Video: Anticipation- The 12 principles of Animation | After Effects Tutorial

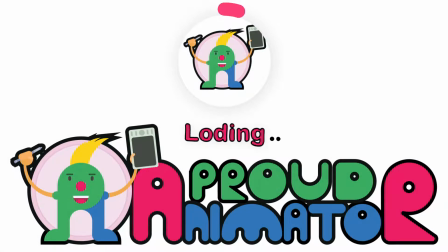(0:00)
Hey there, welcome to the Proud Animator YouTube channel. So, in this lesson, we are going to learn how to apply anticipation while animating in After Effects.
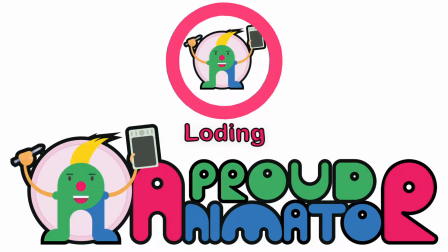(0:09)
So, let's start. So, few weeks back,
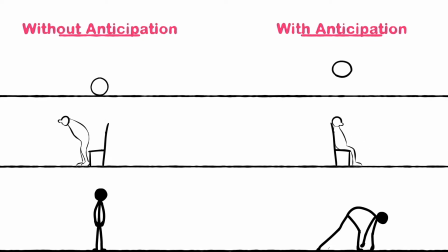(0:13)
I have already made a tutorial on how to apply anticipation in your animation and how applying anticipation can make your animation better. So, there I have explained you in details that how anticipation can make your animation look more realistic.
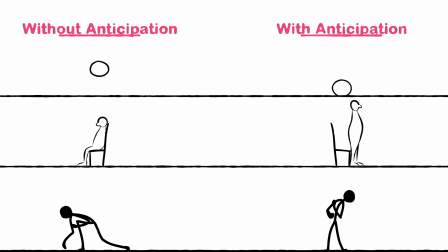(0:28)
So, if you want to check it out, you can check it from the link in the description and in this lesson,
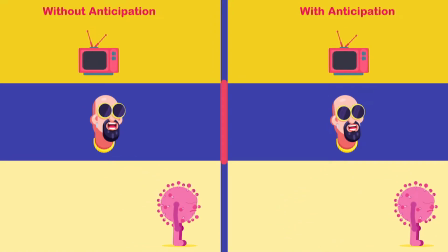(0:34)
we are going to learn how to apply anticipation when you are animating in After Effects. So, let's begin with the lesson.
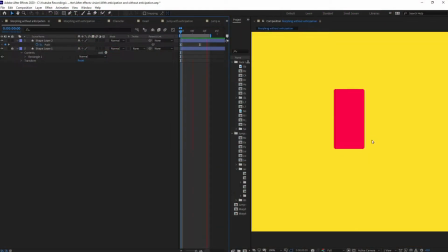(0:41)
So, here is just a simple morphing animation where this particular shape is just scaling up. But, the animation is really looking very mechanical and doesn't really look that good.
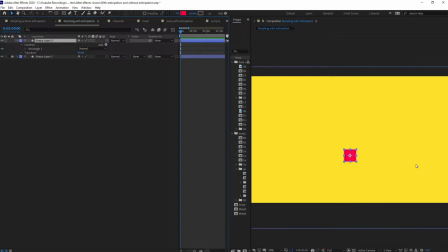(0:55)
and here is another one with the same shape let's apply anticipation in it with same
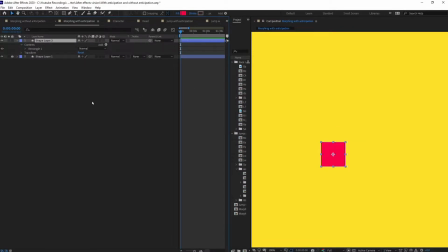(1:01)
animation and let's check how anticipation can make your animation look better so before applying anticipation i mean for applying anticipation you always need to
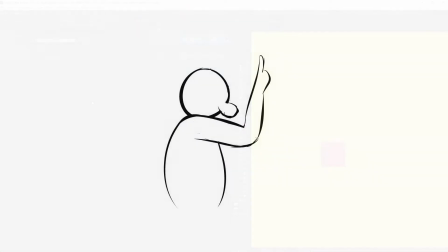(1:13)
remember that anticipation means when particular object or a character is preparing
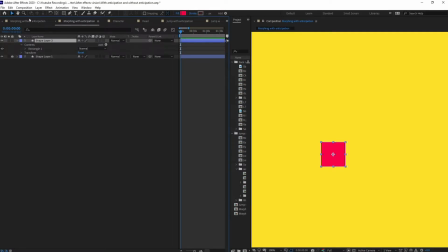(1:18)
for its main action so here the main action is it's just scaling up so for that to anticipate it it can even rotate it from one and one corner slightly then transform or just scale up or slightly squash and then again just scale it up so let's do the board first of all we
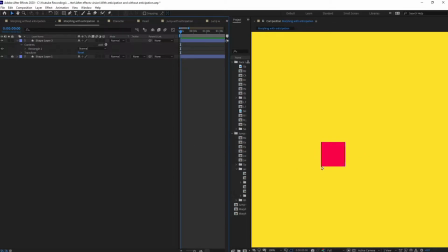(1:37)
are going to just add some rotation to the corner as well as i'm going to slightly squash it down as well so first of all let's put a null over here and let's change its anchor point position.
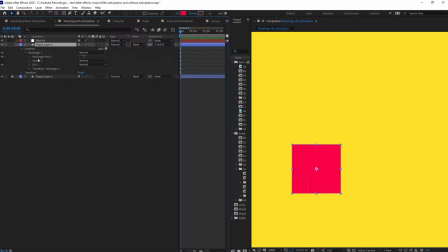(1:54)
Alright, I'm going to parent it with this null and let's convert it into a bezier path and put keyframe on the path property and after that I'm going to slightly add some rotation to this null.
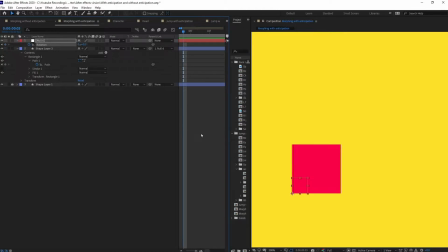(2:09)
Jump onto next three frames, slightly rotate it in the opposite side. Let's give it minus three degree of rotation that's or minus two degree and again after three frames it will be at zero degree rotation and at this particular point it
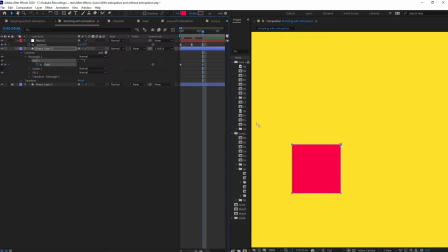(2:27)
will transform so let's add the transformation so at this particular point
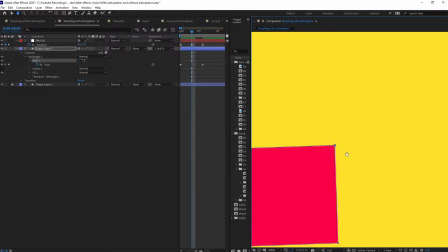(2:32)
it will basically slightly squash you can just first of all scale
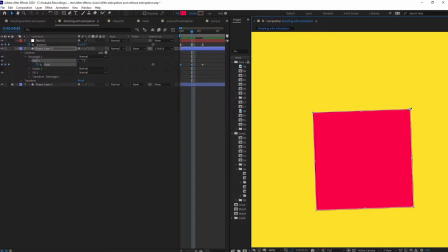(2:38)
it down or rather we can just do it with those path only slightly scale it down and also
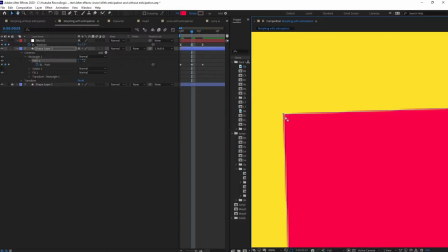(2:46)
slightly to add some rubbery feel to it we can even change the shape a bit now
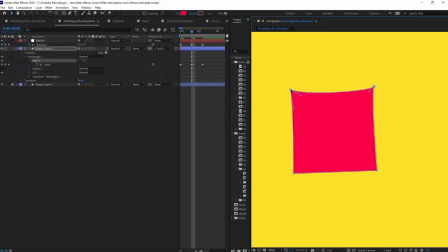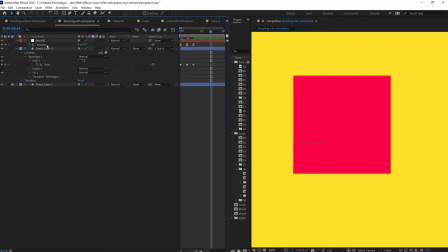(3:00)
after that it will transform this jump on to 8 frames and let's give it the transformation also
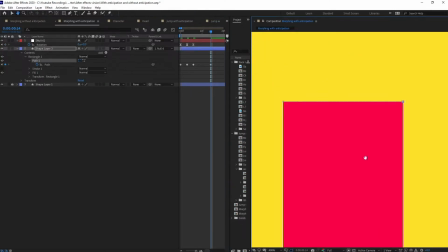(3:12)
add some overshoot to it it would look better because we have added anticipation then we also need to add some overshoot to make it make the animation even look better now
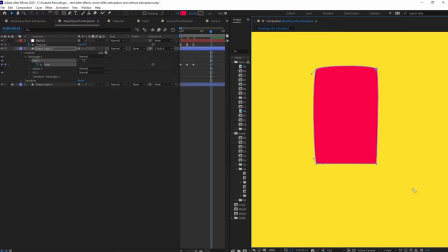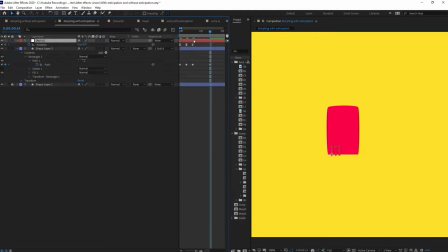(3:29)
at this particular point it will again rotate so we can just copy this null layer and add some
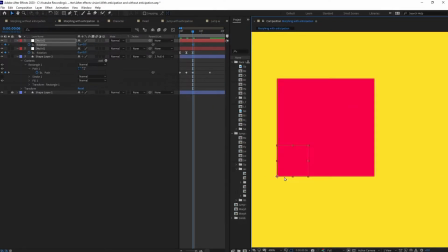(3:38)
rotation at this particular point so I'm going to move this null layer and also change its anchor point we